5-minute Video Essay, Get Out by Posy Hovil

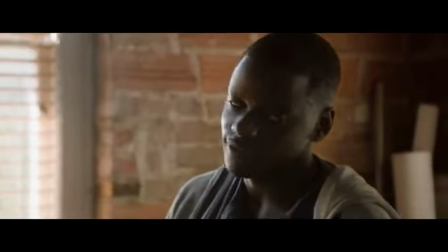0s
Get Out is a psychological thriller following the story of young black photographer Chris going to visit his white girlfriend's family home in the country.
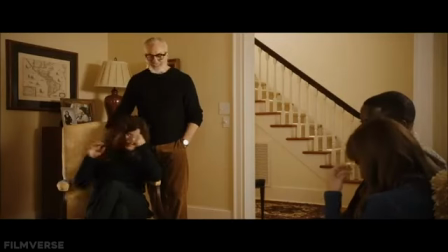7s
However, the family, who at first to be friendly and welcoming, harbour a dark secret that will put Chris's life in imminent danger. Director Jordan Peele used a combination of a mise-en-scene and sound design to display this shock horror.
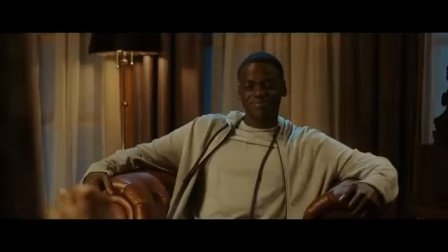19s
In the chosen hypnosis scene, there are many layers of sound to dissect.
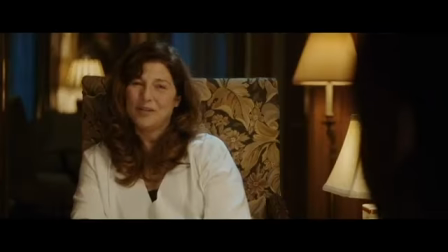22s
A reoccurring sound that is heard at first is the crickets in the background. it is subdued and can be described
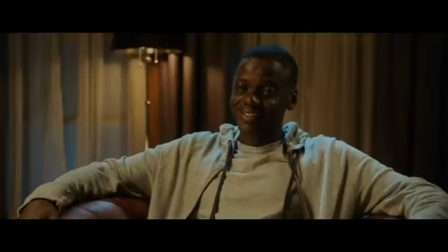28s
as the underscoring as it establishes the mood and setting as crickets are associated with awkwardness.
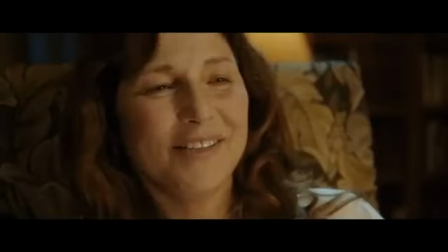34s
The Atmos is heard when Chris is told to sink.
Wait, wait, wait.
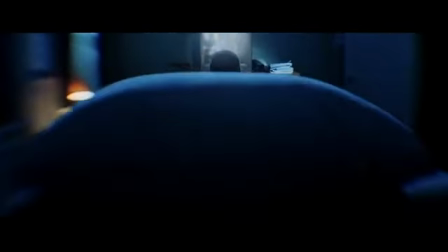It is a deep yet empty windy noise that reflects the void Chris is in. Teddy Perkins, the dominant sound designer for Get Out, worked very closely alongside Peel for The Sunken Place to orchestrate how they wanted it to be represented.
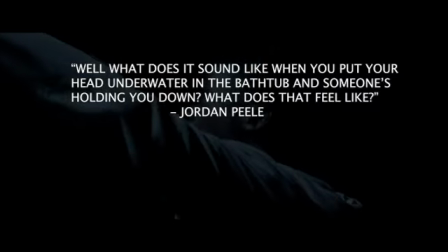57s
Perkins asked Peel how he wanted it to feel. Well, what does it sound like when you put your head under water in the bathtub and someone's holding you down?
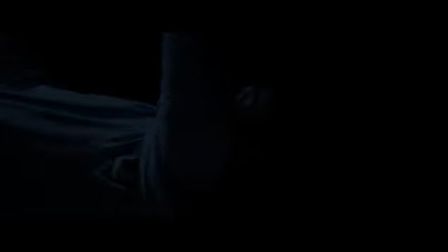64s
What does that feel like? From this, they created dozens of layers of sound and took out only a couple that brought Peel's vision to life.
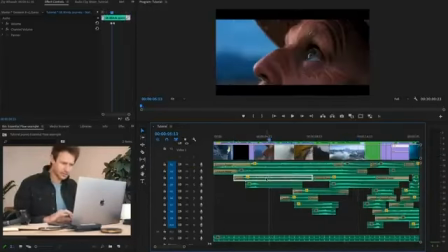71s
This is conventional within sound design in film, experimenting with hundreds of special sound effects to execute the desired sound.
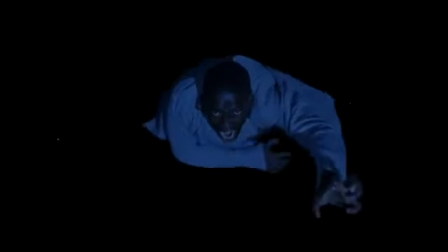78s
Orchestral violins and drums are used to see falls deeper. Striking a sudden presence of dramatics and fear that resonates with the audience. The mother speaks to him when he is in the abyss. Her voice is muffled to display the void.
Now you're in the sunken place.
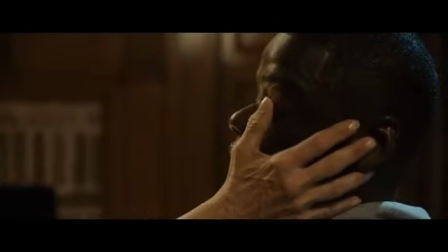100s
This has been executed after the equalisation of the audio clip and eliminating the treble and decreasing the mids.
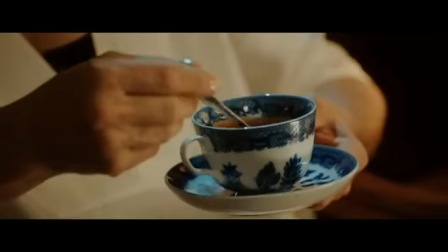106s
There is an omnipresent noise used throughout the scene of the mother repeatedly stirring the teacup with a silver spoon.
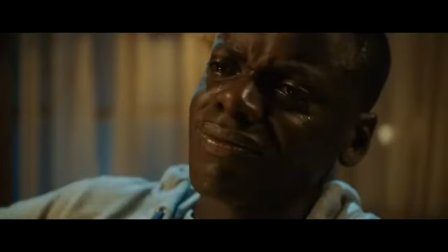111s
There is a deep historical context as to why this was used, yet the stirring sound is associated with an evil doing that allows the audience to feel a dramatic fallacy.
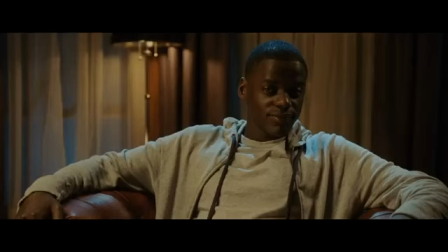120s
The teacup was recorded on set. There was no use of foley, which is unusual for recording specific sounds like this in film.
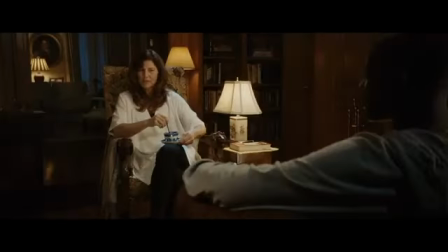127s
Another sound that is heard in this scene is the static fuzzing that is trans-diegetic, used within the flashback of younger Chris on his bed watching television.
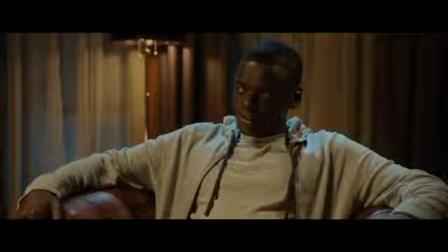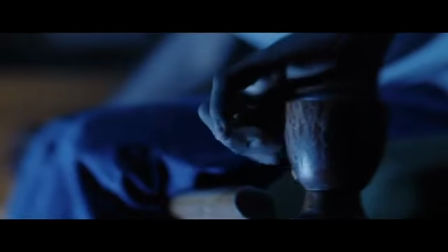142s
This distorts time and transitions the scenes with sound bridging to create smooth crossovers.
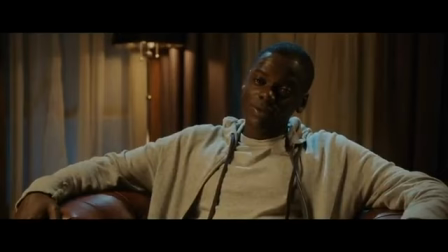147s
The way all these elements can be heard on screen at the same time is the use of different frequencies.
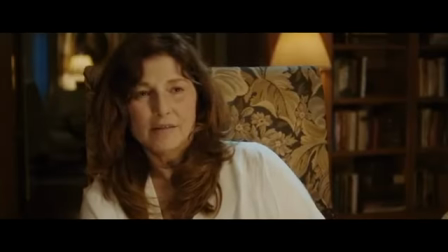152s
The non-diegetic static sounds and sun can place a low,
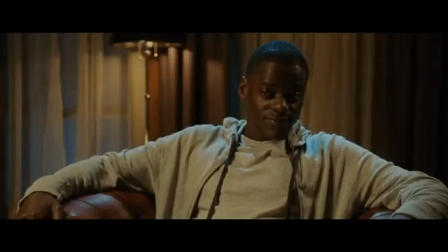155s
the dialogue is medium and the teacup sound is high as it is subtle so needs to be enhanced in comparison to the other components.
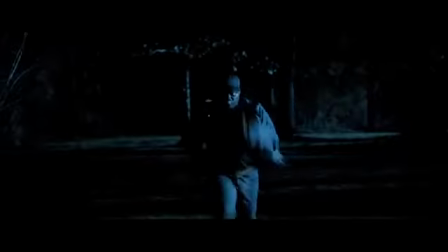164s
Throughout the film there are many components that allow the film to feel like a thriller.
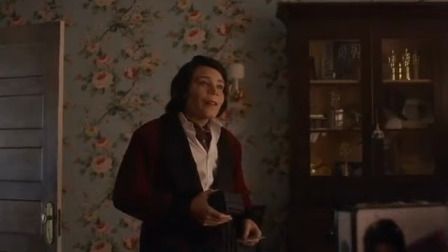168s
Perkins stated that when it comes to horror, quietness is something that holds a high significance, yet it's more difficult to execute as there's nothing to hide behind.
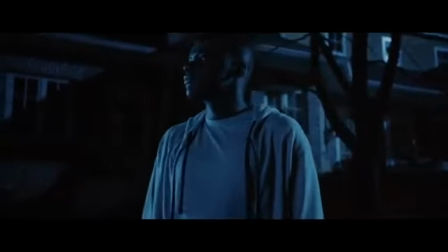177s
For example, the sudden plucking of strings upon the appearance of someone unexpected, such as the mage Georgina.
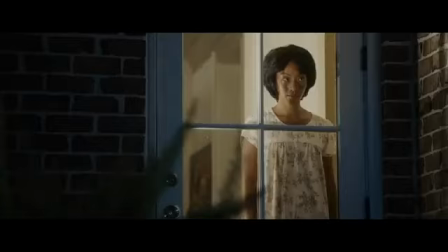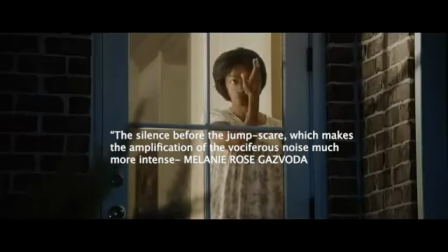189s
The silence before the jump scare, which makes the amplification of the vociferous noise much more intense.
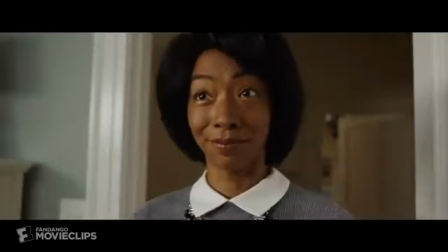195s
This is a form of synchisis, use of sound, the mental fusion between something one sees and something one hears, we associate Georgina with this noise.
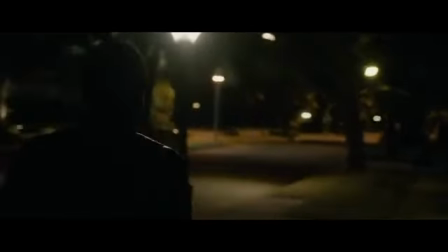203s
Another attribute that is useful to analyze is the soundtrack. The first song used in the opening sequence is Run Rabbit Run by Flanagan and Allen.
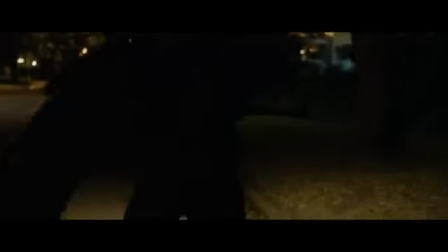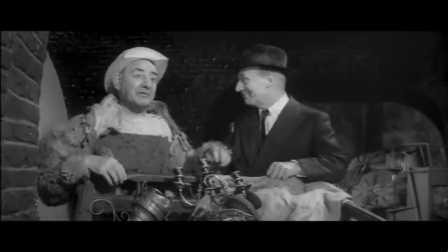218s
This comedic duo created this song after the outbreak of the Second World War.
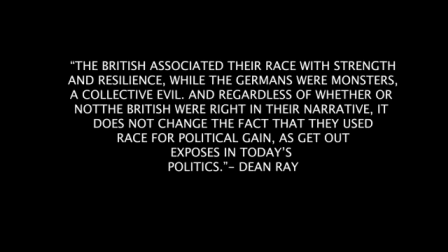223s
The British associated their race with strength and resilience while the Germans were monsters a collective evil, and regardless of whether or not the British will write in their narrative, it does not change the fact that they use race for political gain, as Get Out exposes in today's politics.
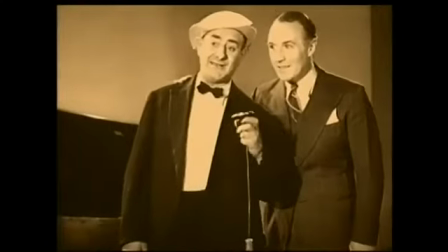238s
This song has not only been used as a foreboding metaphor for the plot, but also for the eerie feeling the 1939 song has to offer. There is a score in Get Out.